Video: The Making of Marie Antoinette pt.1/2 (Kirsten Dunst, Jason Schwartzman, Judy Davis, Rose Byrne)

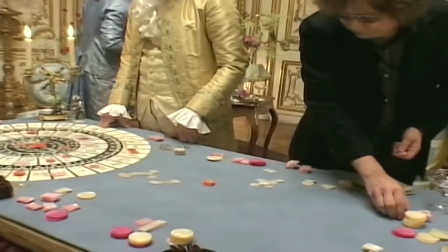1047s
And kind of the whole palette of the movie is very cookies and cake kind of thing. I think it was the girliest film set I've seen. Sophia put together a tear sheet reference book of colors. I'd say, well, what's that picture about? And she said, oh, it's just that those green trees that are kind of faded, or that person's shirt, or there's a picture of a bunch of macaroons that were yellow and brown and magenta,
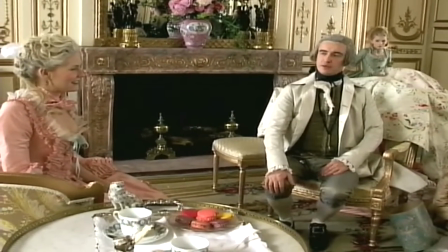1074s
and she kept saying, this is the colors of the film. That's the palette.
You should not take any of this seriously, and that's when you...
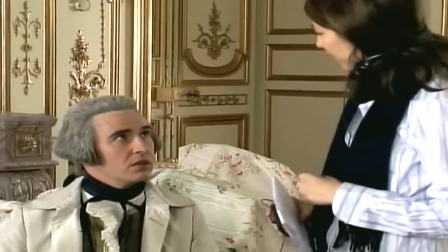1080s So bring it to heel, as it were. Yeah. Bring it to heel? Yeah.
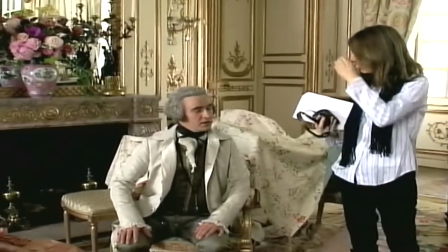1085s I've never heard that. Is that like a training? It's what a horse? I sometimes do with women. Yeah.
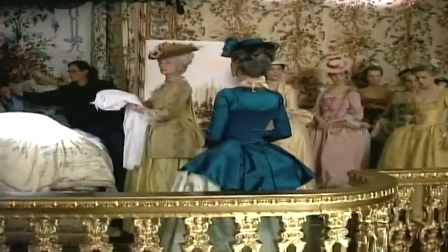1090s Bring it to heel. Okay. Good to know. Milena, it's so nice to see all the colors of the macaroons in the room.
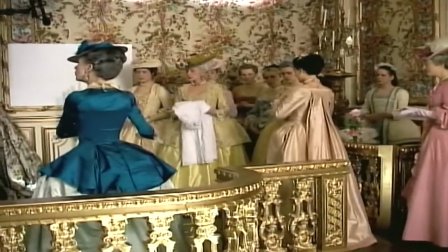1099s Yeah. Where am I pink? The macaroon. Oh, yeah. No, it is, she really looks like a macaroon.
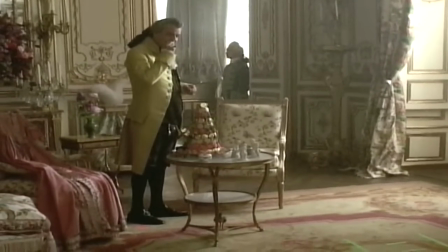1108s Pink pistachio. Citron.
When I say that I see Sophia making a candy version of Marie Antoinette, what I mean is it's not a film that lacks depth.
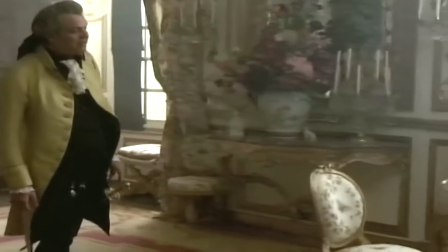1116s
It just comes in a disguise of this sort of fluffy period, these tall wigs and rather superficial attitudes. But in the words of Oscar Wilde, only superficial people can't be superficial.
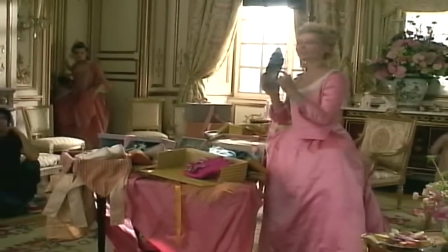1130s I'll take these in the pink and in the blue. Oh, do you want these too? Well, I
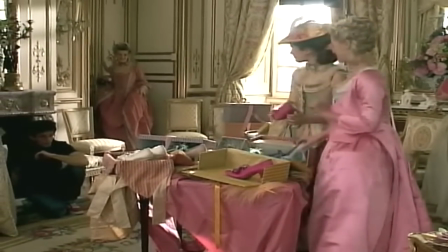1136s like them in the pink.
The suggestion that you'd put yellow and magenta and mint green instead of the primaries,
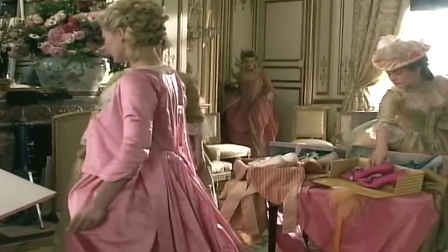1143s
the royal blue and the burgundy and the gold yellow, showed that it was skewed. Most of the paintings of the time that showed the strict court life were a bit mythical, and you'd always find your red, your yellow, your blue in the perfect balance.
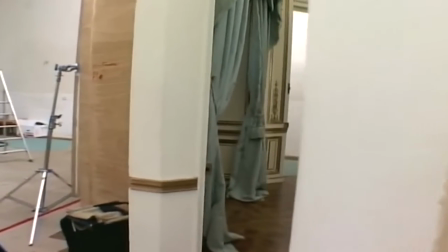1162s
And this didn't follow the want of our pastel world.
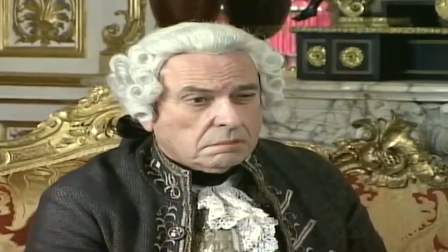1167s
So we kind of drained those colors out, avoided some. We said, oh, red, okay, we'll just use that for the old king.
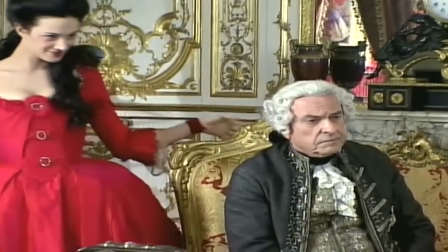1173s
Try to avoid dark blue as much as possible. Try to avoid solids. Let's have patterns.
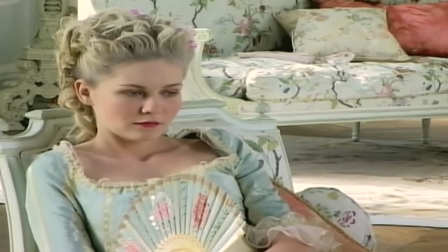1178s
And so this was shaking up what the real world was. And then we got into not wanting to show brown in the movie and not wanting to show beige. We didn't want the crustacean of sepia to say that we were in another time. We wanted to feel like we were living in this time, appreciating this time, and it just happened to be a document that was a little bit richer because the paintings haven't faded yet.
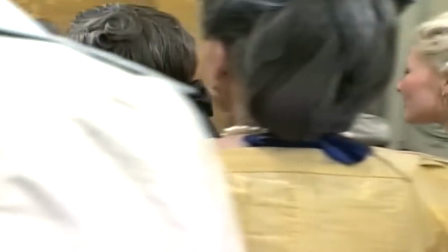1202s
The photography hasn't faded yet. You're really there. and it was brighter than you see under years of smoky layers of varnish. And that also, too, stemmed from a lot of conversation I had with Soph in regards to, like, you know, there's this kind of, like, it's like how, you know, embracing a kind of high-key, brighter approach to lighting where it's much more pop, much more opened up, much brighter.
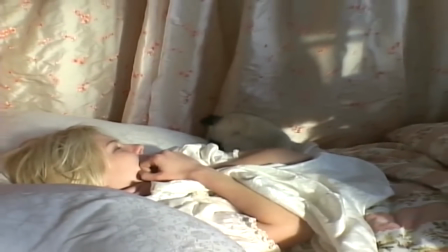1228s
And for me, it was really challenging because it's like I've never really lit that way.
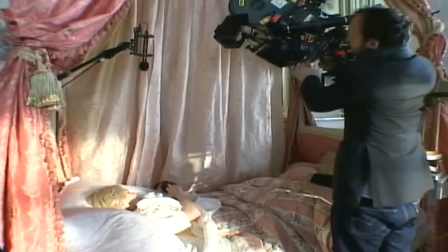1232s
And to kind of get that and still have it feel texture and depth to it and not just turn into like TV lighting, you know, it was finding a balance there somehow. And I think this has to do with production design and wardrobe and everything coming together.
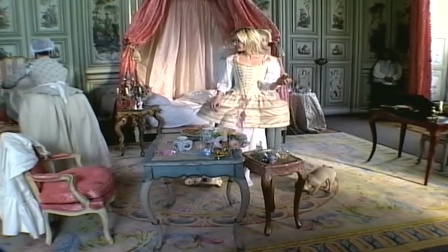1245s
But it seemed to be very appropriate for her when she was younger, especially.
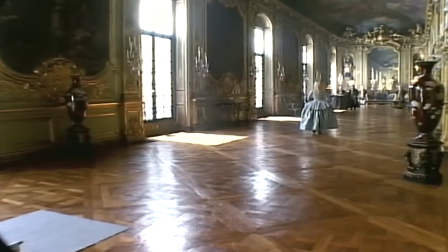1251s
The film opens with her in Schönbrunn in Austria, and that has a little bit more of a moodier feel to it. We always wanted Austria to feel a little bit darker,
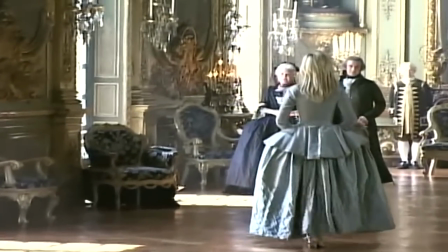1260s
a little moodier of a feel to it.
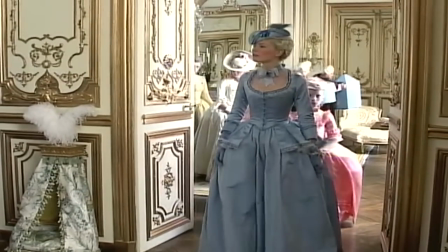1263s
But when she arrives into Versailles, you kind of come into this world of bright colors, sherbet kind of colors.
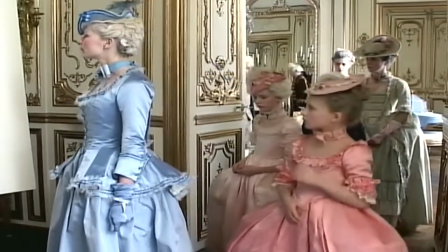1269s
And that, to me, represented her whole youthful period in Versailles.
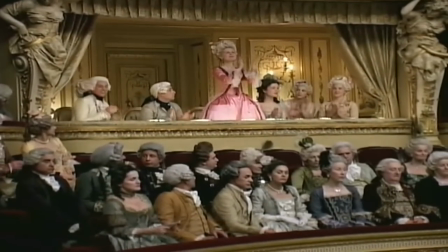1275s
She's kind of stuck within the confines of the protocol, and she's just learning about all those things.